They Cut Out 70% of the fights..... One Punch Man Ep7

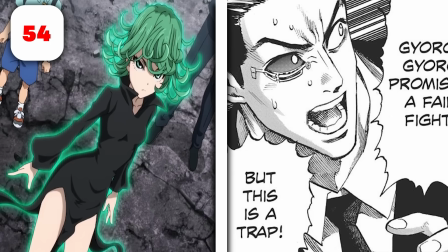[4:02]
A close-up of Senegal rather than just the wider panel we had in the anime,
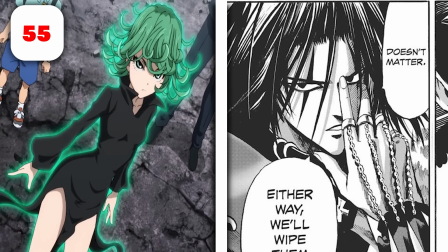[4:06]
and a close-up of our little edgelord over here prying his weapons open,
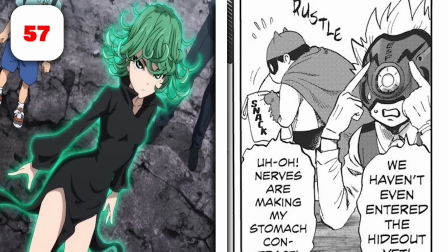[4:11]
as well as some of the other A-class heroes also preparing in the ways that they do.
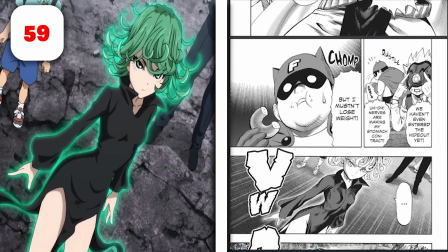[4:15]
This might not sound like much, but this is a total of 8 panels that they just skip over here to cut straight to Tatsumaki.
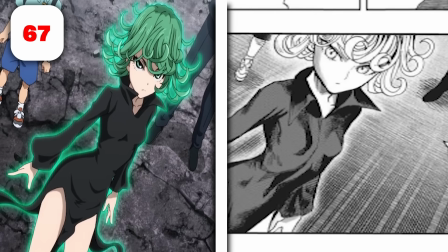[4:22]
And what's her reaction? Deadpan nothing. The same way it is in the manga. However, the manga had these high tension and reactive moments to contrast with Tatsumaki's no nonsense.
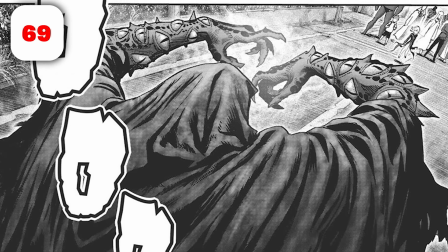[4:33]
They also switch the order of many things. We miss this close-up of over the shoulders on our big boy Jagan,
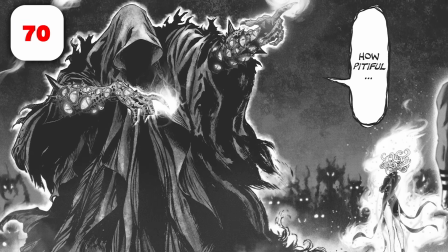[4:40]
and also skip over the massive detailed page spread of Jagan saying that they are pitiful, and the close-up where he is introduced.
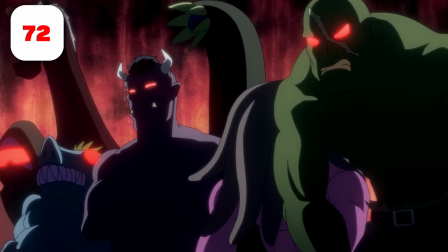[4:49]
Instead, cutting to a panning shot of a load of faceless and nobody monsters,
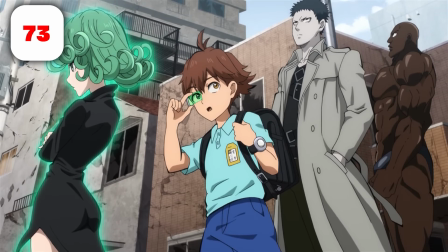[4:54]
and then cutting to Child Emperor Tatsumaki, Zombie Man, and Super Ally Darkshine talking about how they're outnumbered and how their numbers are increasing.
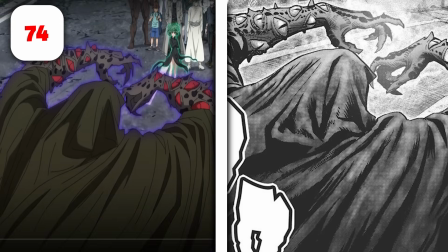[5:02]
This is where they have the over-the-shoulder shot that was in a previous page in the manga, and the wide panel shot when he says how pitiful.
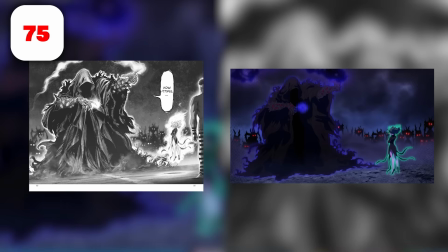[5:09]
I'll put these two images, side by side so you can see the differences yourself up close.
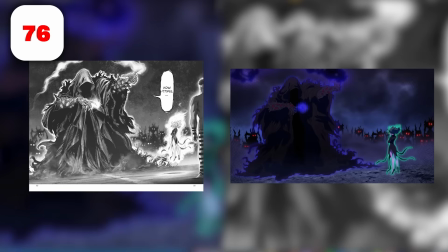[5:14]
We're supposed to be missing a perspective image showing Peri Peri Prisoner and the distance between him, Tatsumaki, and our new combatant. Not to mention the severe lack in detail in the background monsters, Tatsumaki's aura, his aura, and overall detail in the image.
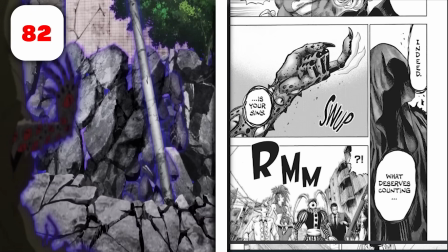[5:31]
This pan here isn't in the manga per se. We get a close-up, clearly indicating that he's doing something, but it's a close-up on his hood, not on his hand,
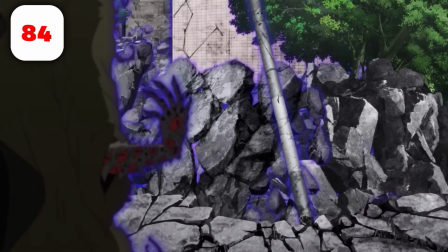[5:39]
and a really, really weird way of showing us that this rubble and building is moving.
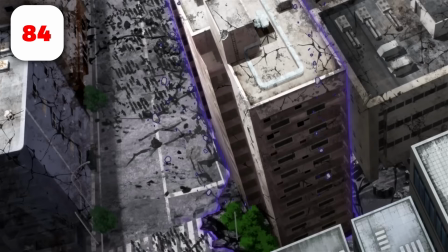[5:44]
They decide to move the camera at the same pace as the stuff going on in the background,
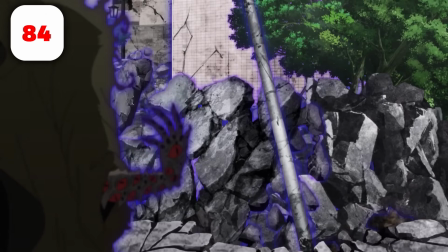[5:49]
making it almost impossible to tell that our foreground is moving up
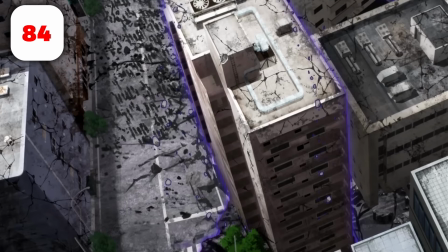[5:54]
while the stuff on front of the camera is actually supposed to be standing still.
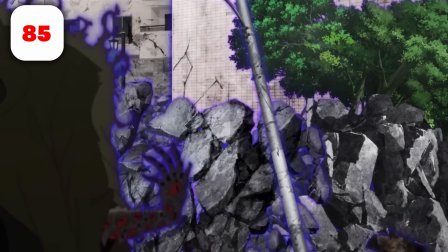[5:59]
If the camera stayed static, this would look fine. It wouldn't look bad at all.
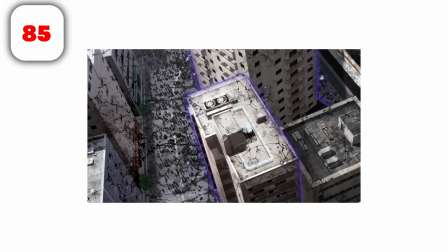[6:04]
But because it's a panning up shot where the camera is moving with the background and what's up close to us, it makes it really, really weird to look at.
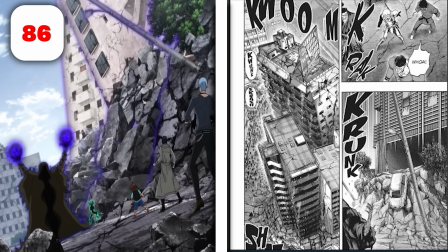[6:12]
This shot is used later in the manga than it is here in the anime,
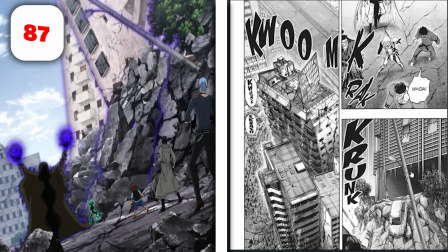[6:16]
and that's because they skip over 2 panels showing the rubble being lifted up in a dynamic way, as well as the reaction of some of the A and S class heroes.
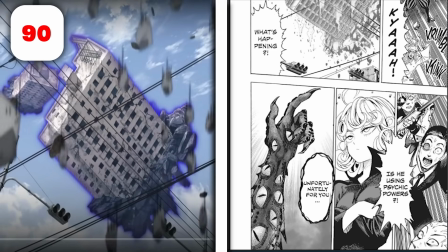[6:26]
They change the order of panels and scenes here as well, where straight after Senegal's reaction, we're supposed to get the close-up of Tatsumaki, which we don't get.
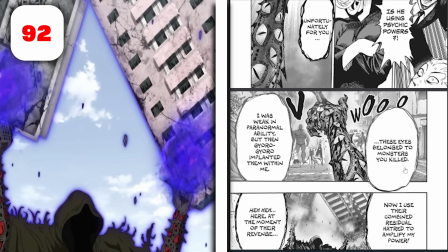[6:34]
Instead, we get an image from 3 panels later, then the close-up of Tatsumaki,
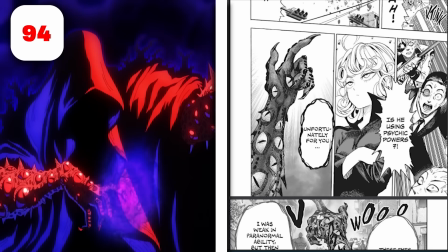[6:39]
and then a reuse of the image that they had before, so that they can monologue a bit longer with this character,
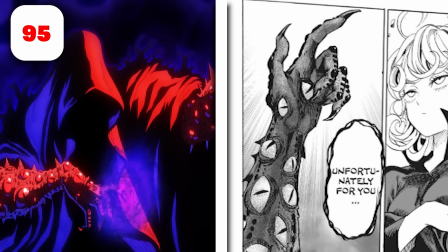[6:47]
where the shot is supposed to be showing a close-up of his arm both from behind and in front.
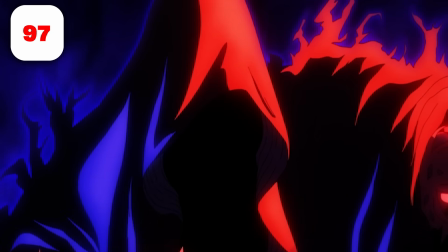[6:53]
Then a close-up of the same image again, but even more zoomed in this time.
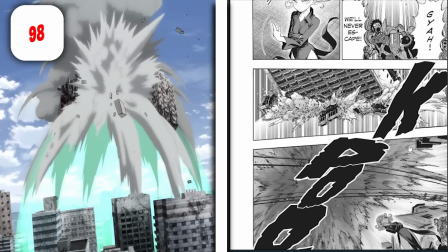[6:57]
The building he throws are slightly different, and they skip over a close-up panel of one of the buildings getting destroyed and seeing a bit more detail in how that happens,
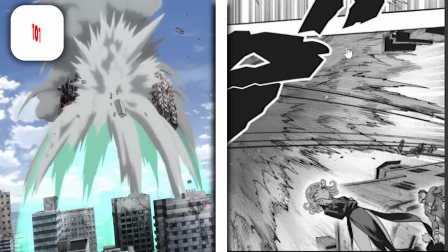[7:05]
plus a perspective shot of the impact from below Tatsumaki's barrier.
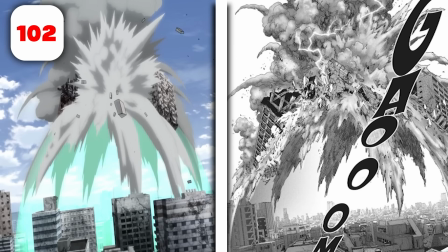[7:09]
But instead we cut straight to this really wide open view of the collision, missing some lightning bolts for some reason.
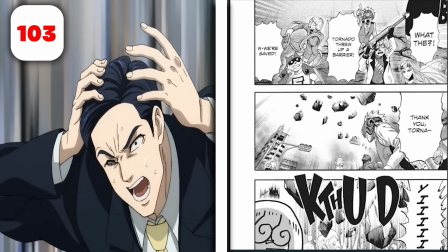[7:18]
Not sure why there was lightning bolts, but it's not present in the anime. We miss a panel of our little baby Ember thanking Tatsumaki.
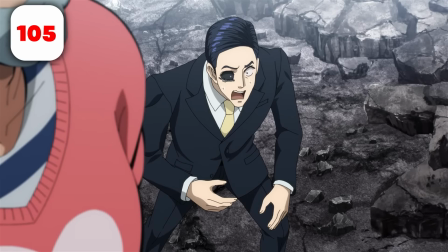[7:25]
This shot is slightly different in the manga.
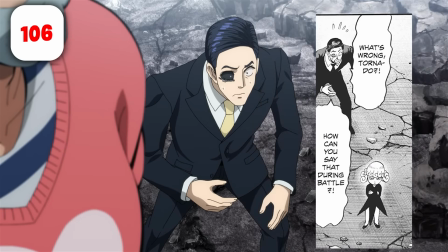[7:27]
It's actually like a vertical shot where we see a little chibi Tatsumaki pissed off down at the bottom while Senegal is like pleading with her at the top.
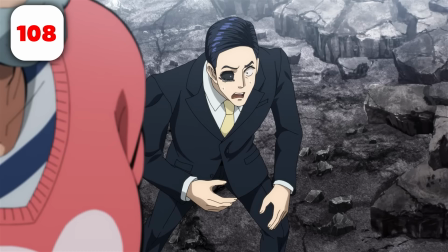[7:35]
But here instead we just have like a shot where I'm glad they add a bit more to the shot instead of just him standing there shouting. There's a bit of like foreground depth by adding Peri Peri Prisoner closer to the camera.
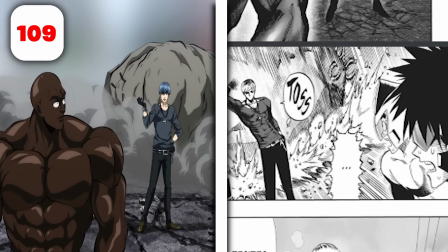[7:47]
In this shot of the impact of the rubble that My Mask throws, we're supposed to get a reaction from some of the other A-class heroes, and the rubble also isn't just a big rock with rebar sticking out of it. It's like actually a part of the building that you can visibly tell the difference between. We don't get this perspective shot of My Mask in the manga at all.
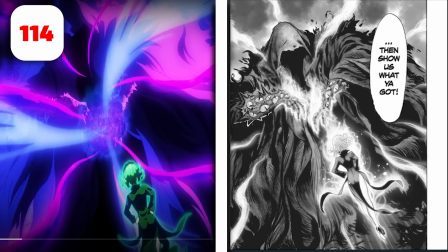[8:04]
Obviously the detail between Tatsumaki here and in the manga is vastly different.
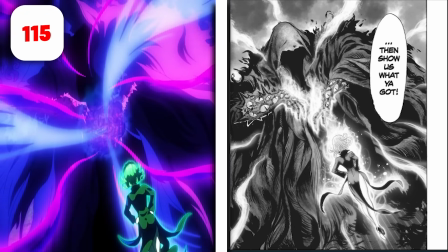[8:08]
Her hair is, off model, and so is her figure. But the big thing about this is that the animation happening with his aura is just not even close to the way it is in the manga.
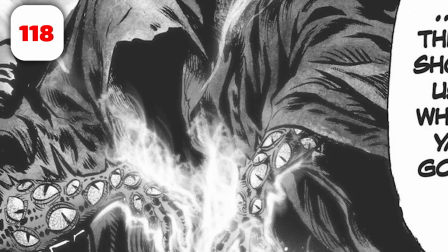[8:20]
In the manga, his fingers are glowing with this sort of like temporal fog.
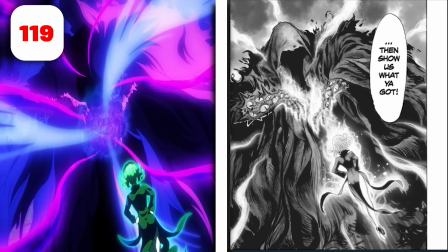[8:25]
But here it's just a big purple mess of textures with some weird smoky tendrils flying towards it rather than away.
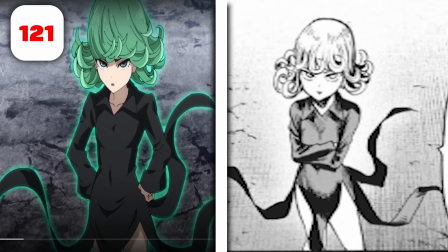[8:33]
Her pose here is incorrect. She has her hands on her hips here, but she's supposed to have them crossed. This art here is a little off model.
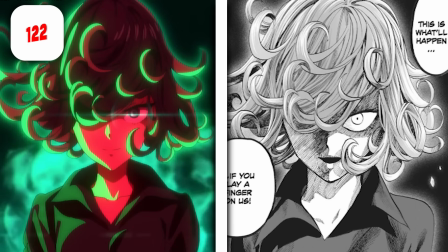[8:39]
Her head is far more egg-shaped than it's meant to be, while also being, way too thin.
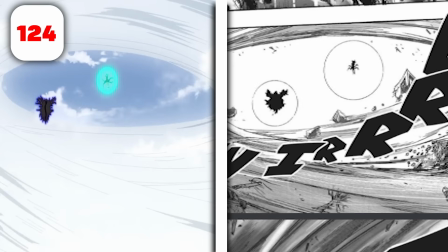[8:45]
Not only is Tatsumaki supposed to have that her psychic barrier is way bigger than his, and also he just doesn't have one here, like at all.
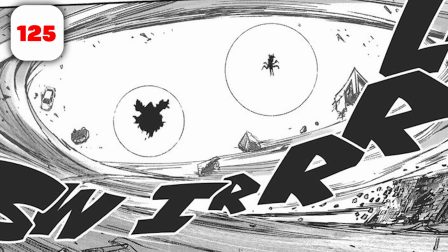[8:53]
It's supposed to be that like visual contrast of little girl, big power, big guy, less power.
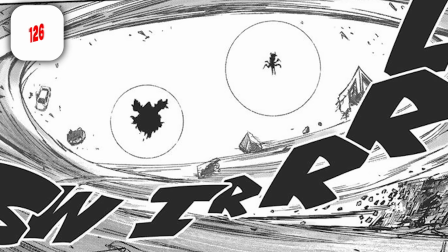[8:59]
Also, there's supposed to be loads of rubble in this wind that kicks up, showing that she is capable of destruction,
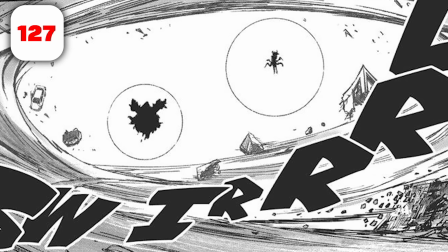[9:04]
not just a little gust of wind, which makes what the characters say after this kind of like really lame,
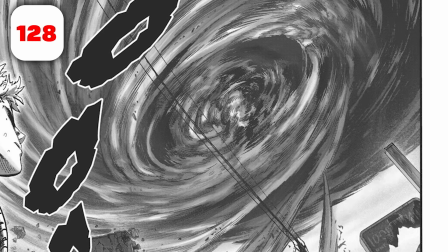[9:11]
because they're like, wow, she's so powerful, when all she did was, a little bit of wind.
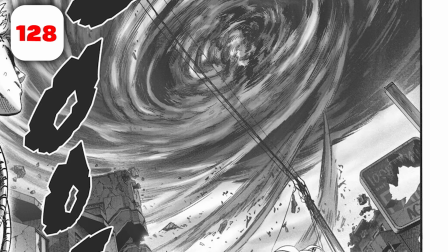[9:15]
These buildings that we see here in the background, they're supposed to be getting ripped apart by Tatsumaki's tornado,
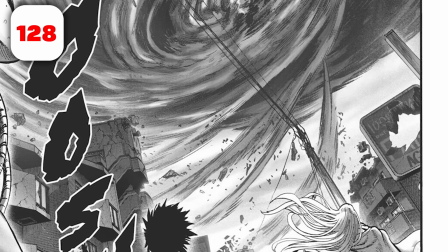[9:21]
and the tornado is supposed to be like far more
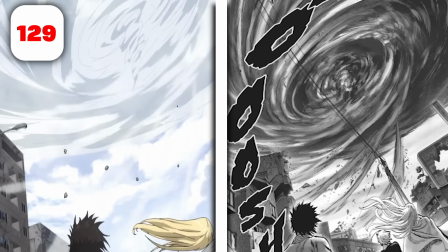[9:24]
contrasting in color from the background to show once again how devastating and destructive it is.
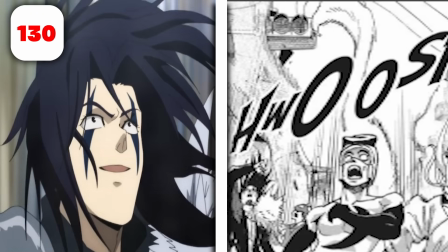[9:31]
We skip over a reaction of the A-class heroes seeing the buildings near them getting destroyed,
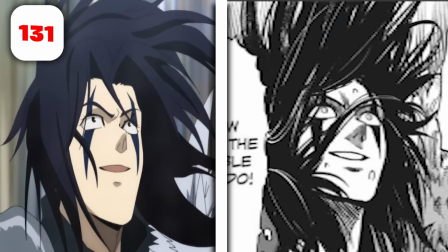[9:36]
cutting straight to this guy's reaction to the destruction.
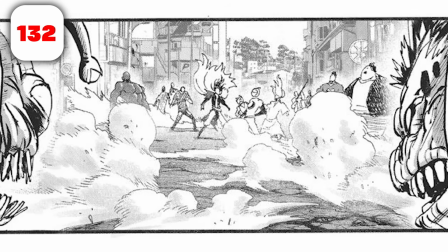[9:40]
And once again, we miss the perspective shot of the monsters seeing the A-class heroes,
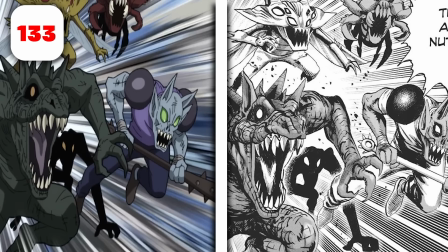[9:45]
and then we see them simply floating towards them rather than, any form of jump animation.
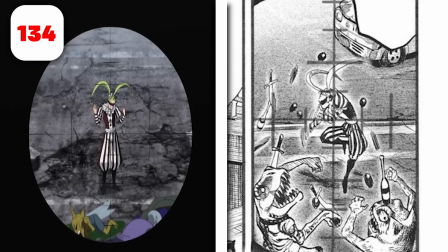[9:51]
In this shot here, it's not supposed to be a still image. It's supposed to be, her fighting off and killing the monsters that she just did. Or even, new monsters. It's kind of hard to tell right now, but regardless, she should be moving and fighting in this shot.
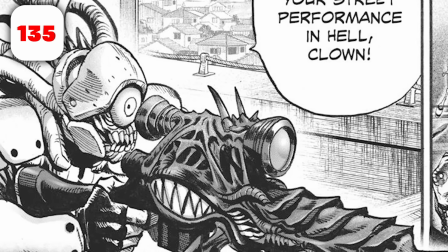[10:05]
Hence why he's not just shooting the target standing still.
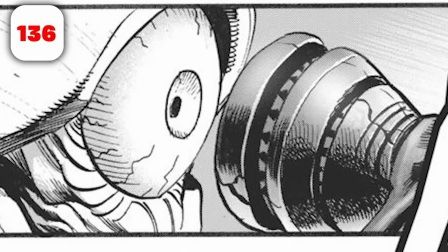[10:08]
We're supposed to get a close-up of his eye and his reaction to the fact that his, head's about to be blown the hell up.
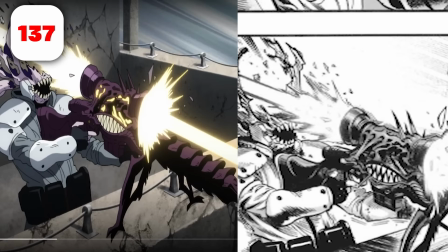[10:15]
But instead we skip over that realization and just to his head evaporating.
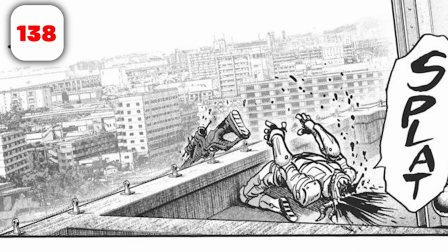[10:19]
We're also missing the perspective shot showing the sniper and his body keeling over on the balcony he's on,
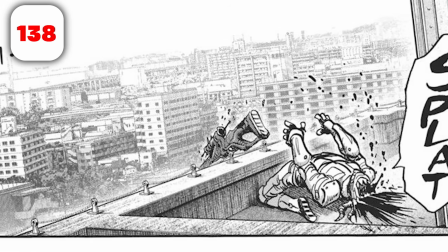[10:25]
showing how far away our own hero sniper is.
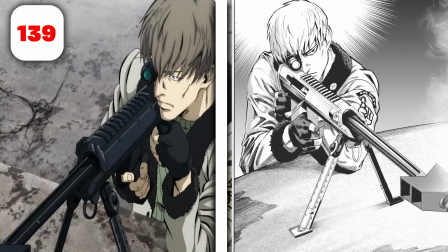[10:30]
And not to mention, his reveal is flipped in terms of its perspective on the screen.
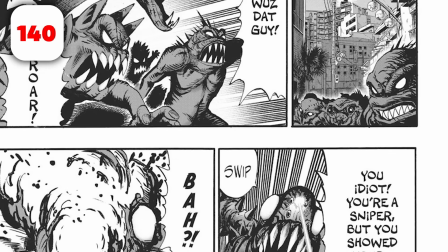[10:36]
Not to mention, he's supposed to get a 17 panel fight scene by himself where he takes on a load of monsters all rushing him down.
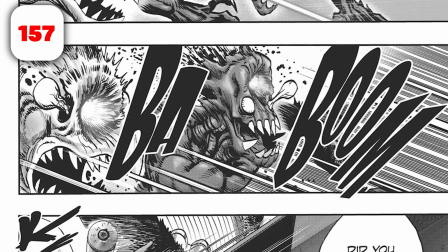[10:45]
And it's really, really cool. He's like flipping this sniper around and hitting pinpoint shots really close up,
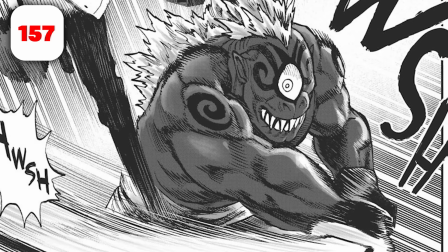[10:51]
while also showing that he's got the dexterity to fucking dodge a big monster swinging a sword at him and hitting horizontal 360s.
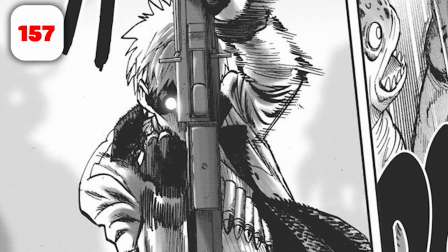[11:00]
The aura this guy has in this scene is actually nasty.
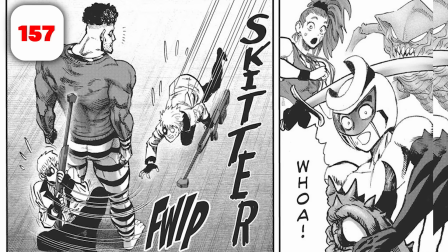[11:03]
Really reminds me of someone from Trigun, but also shows that he shit himself and was not happy about that,
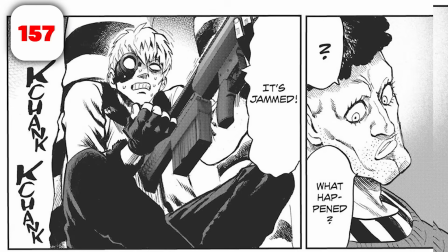[11:09]
so he fled and hid behind Peri Peri Prisoner because his gun jammed.
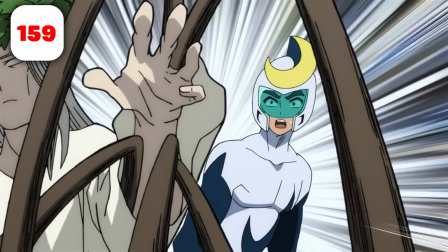[11:13]
But they skip over all that just so they can have this monster come out of the ground, attack him, get tied up, and get sliced.
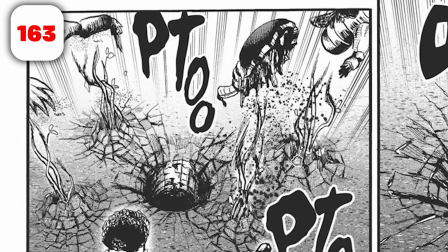[11:20]
While in the manga, he gets tied up by the tree guy, but then the tree guy tears him into pieces and brings those parts underground,
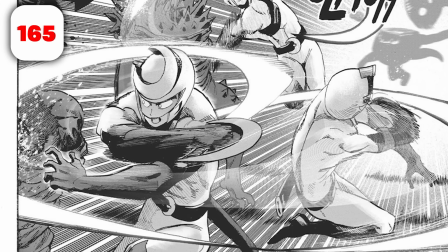[11:28]
only tying up 2 other monsters for that guy to cut up. Now, whether this happened because of censorship or because of the time crunch,
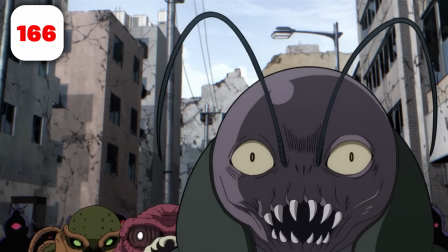[11:37]
it really is disappointing to not let our A-class heroes get their moment in the light.
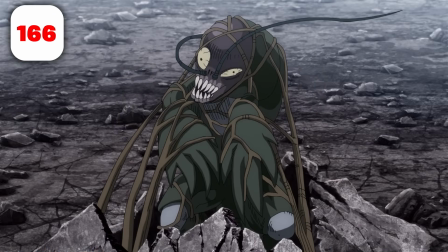[11:42]
To be fair, it's not like they were animated anyway.
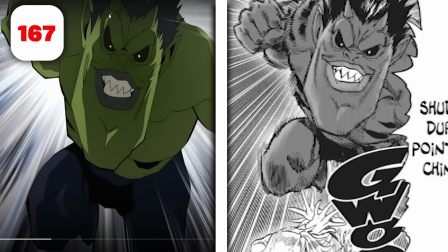[11:45]
This monster here is missing his horns, and whether these are horns or not, it just looks like his hairline, if it is supposed to be his horns. How are you supposed to tell the difference? So he's missing his horns.
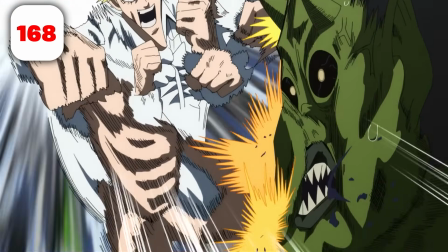[11:57]
Crazy that was the fight that was best animated so far, but honestly, I'm kind of happy about it.
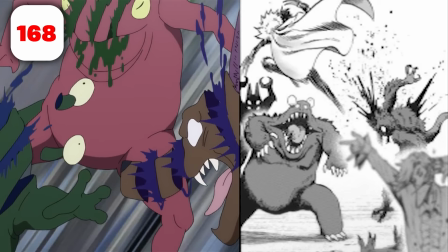[12:03]
So instead of those monsters just being cut up by something we can't see, it's supposed to happen behind our flamboyant king.